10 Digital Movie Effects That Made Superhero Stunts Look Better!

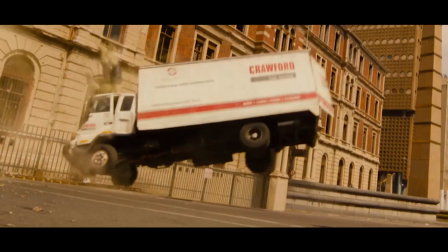[8:14]
For the first time, you see some vulnerabilities in the Hulk as the two go back and forth in an attempt to get one over on the other.
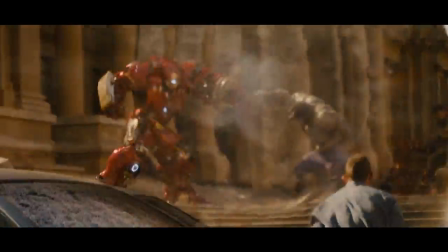[8:20]
In the end, it's the Hulkbuster suit that is finally able to stop the Hulk from causing too much destruction. The whole scene was all CGI, but it felt like the two heroes were actually battling it out on the streets.
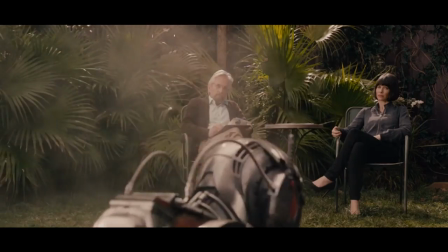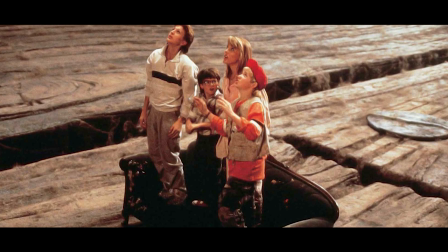[8:38]
Ant-Man We've seen plenty of movies with shrinking effects before. We've even seen shrunken people interact with ants in Honey, I Shrunk the Kids.
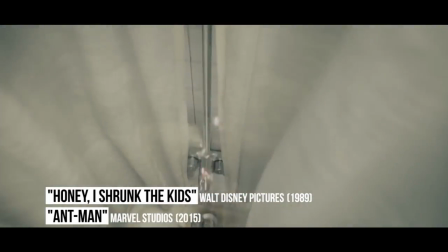[8:45]
But the Marvel film Ant-Man took things to whole new heights with the miniature-sized hero.
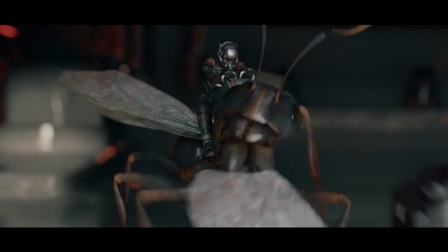[8:49]
Throughout the film, we see awesome effects and perspectives as Ant-Man learns how to control the suit, ride on ants, and goes into stealth mode to infiltrate an evil company.
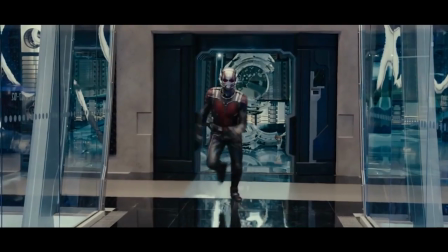[8:57]
Midway through the movie, the CGI effects of the suit are like second nature and help viewers believe that the hero was real.
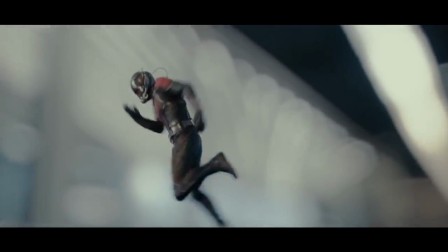[9:02]
This all led up to a climactic battle on a toy train track. Yes, that's right. The final scenes in Ant-Man take place on a Thomas the Train playset.
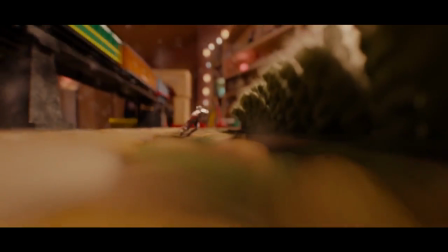[9:09]
Despite this, it doesn't take away from the drama, suspense, and action.
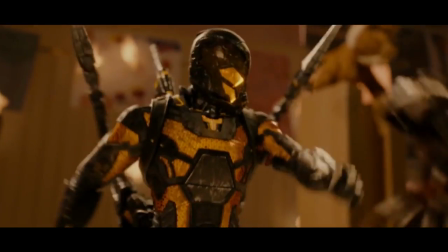[9:13]
The CG feels so real that it creates a lot of great moments and shocks for the scenes as Yellow Jacket tries to destroy Ant-Man.
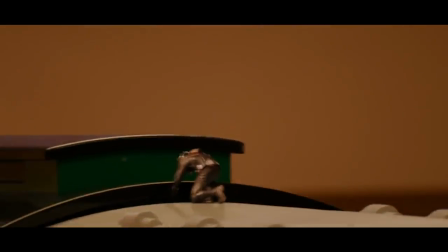[9:19]
The scene brilliantly cuts from violent close-ups to wide shots that showcase the small size of the playset within the room.
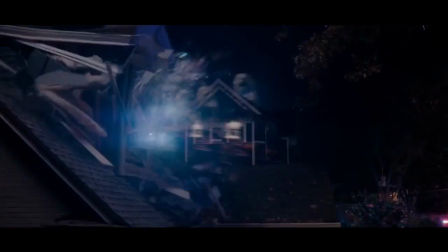[9:25]
Another great moment occurs when Ant-Man accidentally increases the size of the Thomas train, and sends it flying outside of the house.
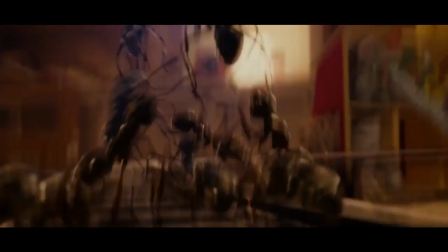[9:31]
The real setting of a house helped make the CGI feel more authentic. There was no space battles, planets, or random warehouses where the heroes were doing battle.
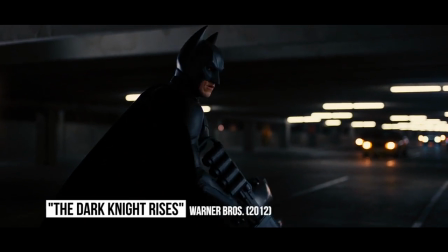[9:44]
The Dark Knight Rises For Christopher Nolan's Dark Knight trilogy, the director wanted to rely on practical effects as much as possible.
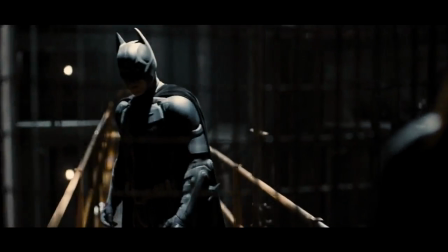[9:50]
Of course, that wouldn't be the case for key moments, including the formation of Two-Face or some of the crazy car chases.
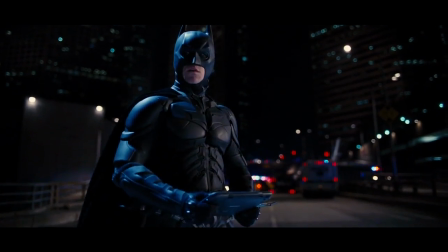[9:56]
But overall, a lot of the gritty action was shot directly in the camera. When it came time to film The Dark Knight Rises, there was one key scene where CGI was absolutely needed.
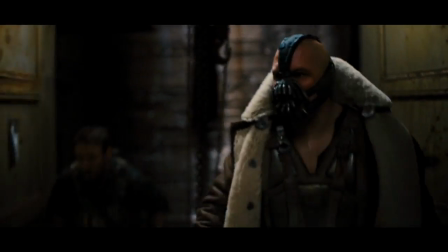[10:03]
In an effort to trap police forces and hold Gotham under siege, the villain Bane decided to implode the Gotham football stadium.
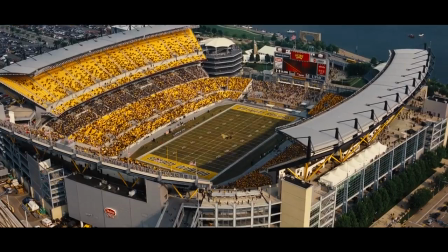[10:09]
Several tense moments led up to this implosion as the national anthem is sung. Thousands of fans filled the seats, and viewers anxiously waited for the trigger to get pressed.
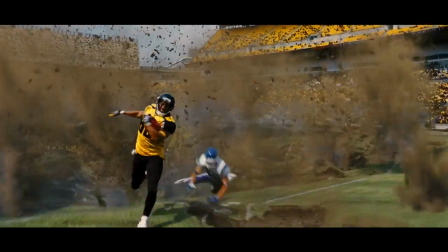[10:16]
Right after the kickoff, the implosion happens as players fall through the field, explosions go off, and the whole stadium collapses into the ground.
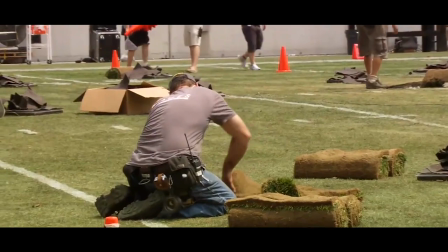[10:22]
The whole scene was filmed at Heinz Field in Pittsburgh, Pennsylvania, but relied on a lot of CGI to make it happen.
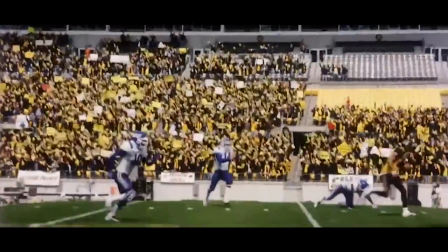[10:27]
A fake field was actually placed over the real one so that the actors would have something to run on.
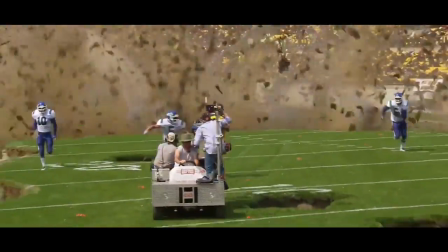[10:31]
Small explosions were cleverly mixed with digital effects to help create a realistic sense that the field was actually sinking into the ground.
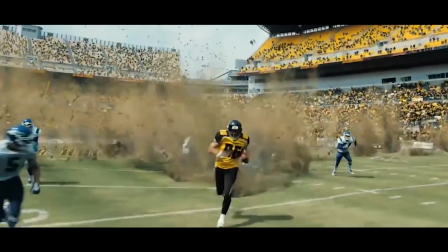[10:38]
The final effect looked so great that it was used with promotional materials for the film and became one of the key set pieces.
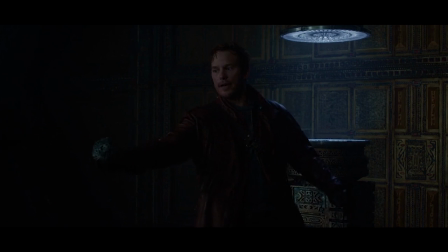[10:43] Adol City Halleck, drop it now! Hey, cool man, no problem, no problem at all!
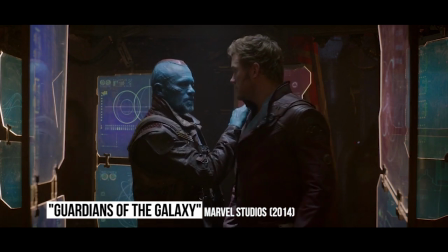[10:49]
Guardians of the Galaxy For a film like Guardians of the Galaxy, the special effects team basically had to digitally create their own galaxy.
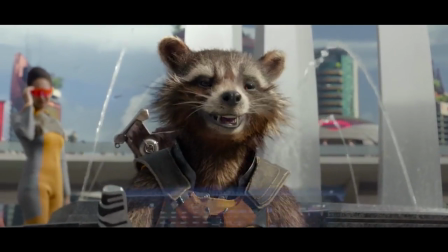[10:56]
There's ships flying through space, alien planets, war zones, and a number of new species to consider. The world was made believable, as viewers could relate to characters like Star-Lord and Drax the Destroyer.
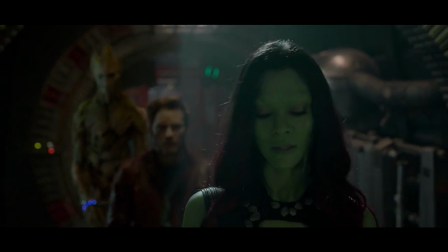[11:05]
One of the biggest successes of Guardians of the Galaxy was the all-CGI character simply known as Groot.
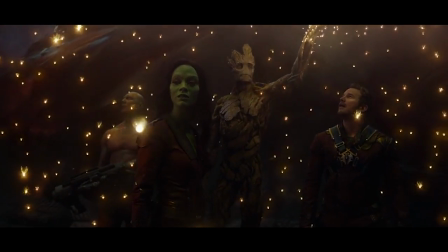[11:09]
The tree-like alien could grow limbs, was incredibly tall, and had a great buddy-buddy relationship with Rocket Raccoon.
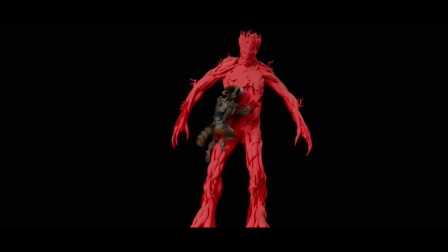[11:15]
Despite only being able to say, I am Groot, the CG used for the character made him empathetic, believable, and the true heart of the story.
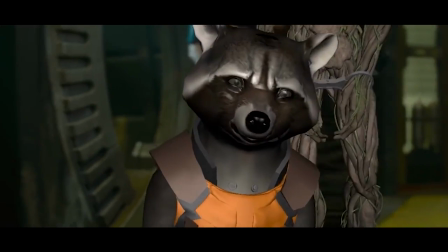[11:21]
His interactions with Rocket, another CG character, felt real and helped create a superhero-odd couple that we all love.
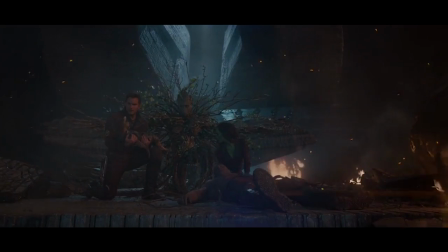[11:26]
One of the more impressive CGI scenes involving Groot was his self-sacrifice to save his space-traveling buddies.
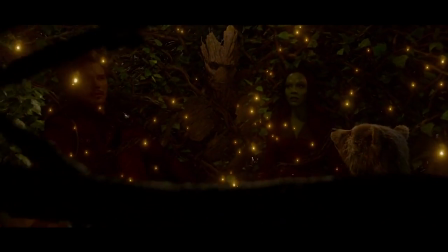[11:32]
As a large ship was destined for a catastrophic crash landing, it was Groot that grew his limbs out and created a safety net for Rocket and his friends.
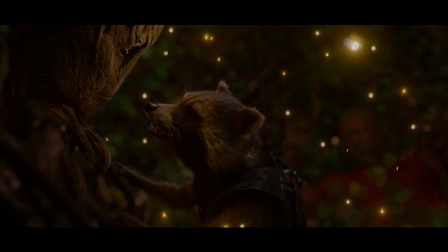[11:39]
The scene was beautifully done and really made you feel for Groot as he blew up into thousands of small stick pieces.
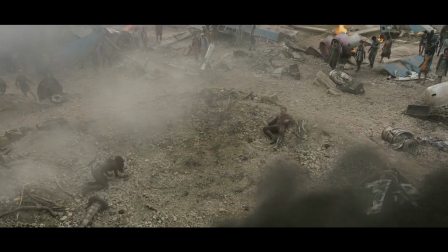[11:44]
Even though Groot made the ultimate sacrifice, fans got something even better out of the scene, Baby Groot.
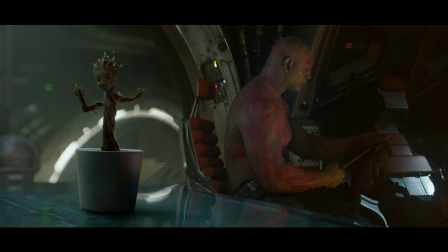[11:49]
Baby Groot's animation in Guardians of the Galaxy Vol. 2 looked just as impressive as the first, if not better.
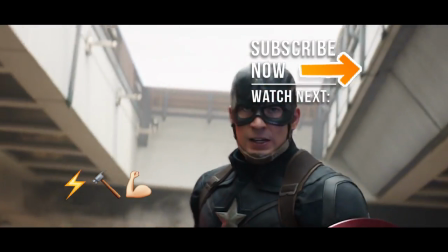[11:54]
Wow, there you have it. What superhero CGI impressed you the most? Are there any incredible scenes that we missed?
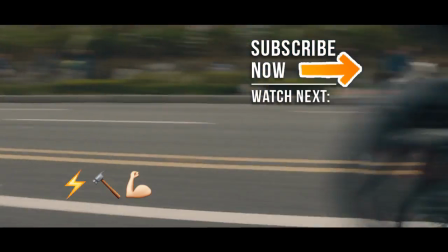[11:59]
What superhero films do you think has the worst CGI? Let us know in the comment section below.
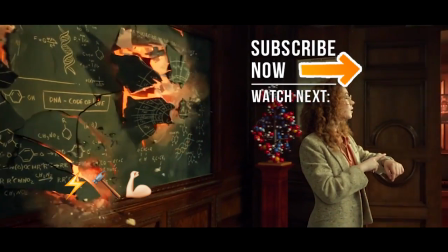[12:04]
Don't forget to like this video, share it, and subscribe to ScreenRant on YouTube so you can stay up to date with our awesome videos.
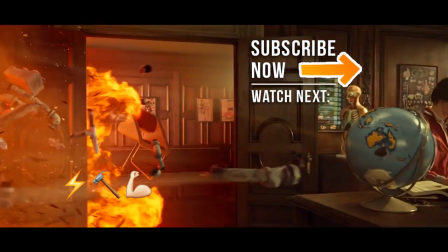[12:09]
And the answer to our emoji quiz is...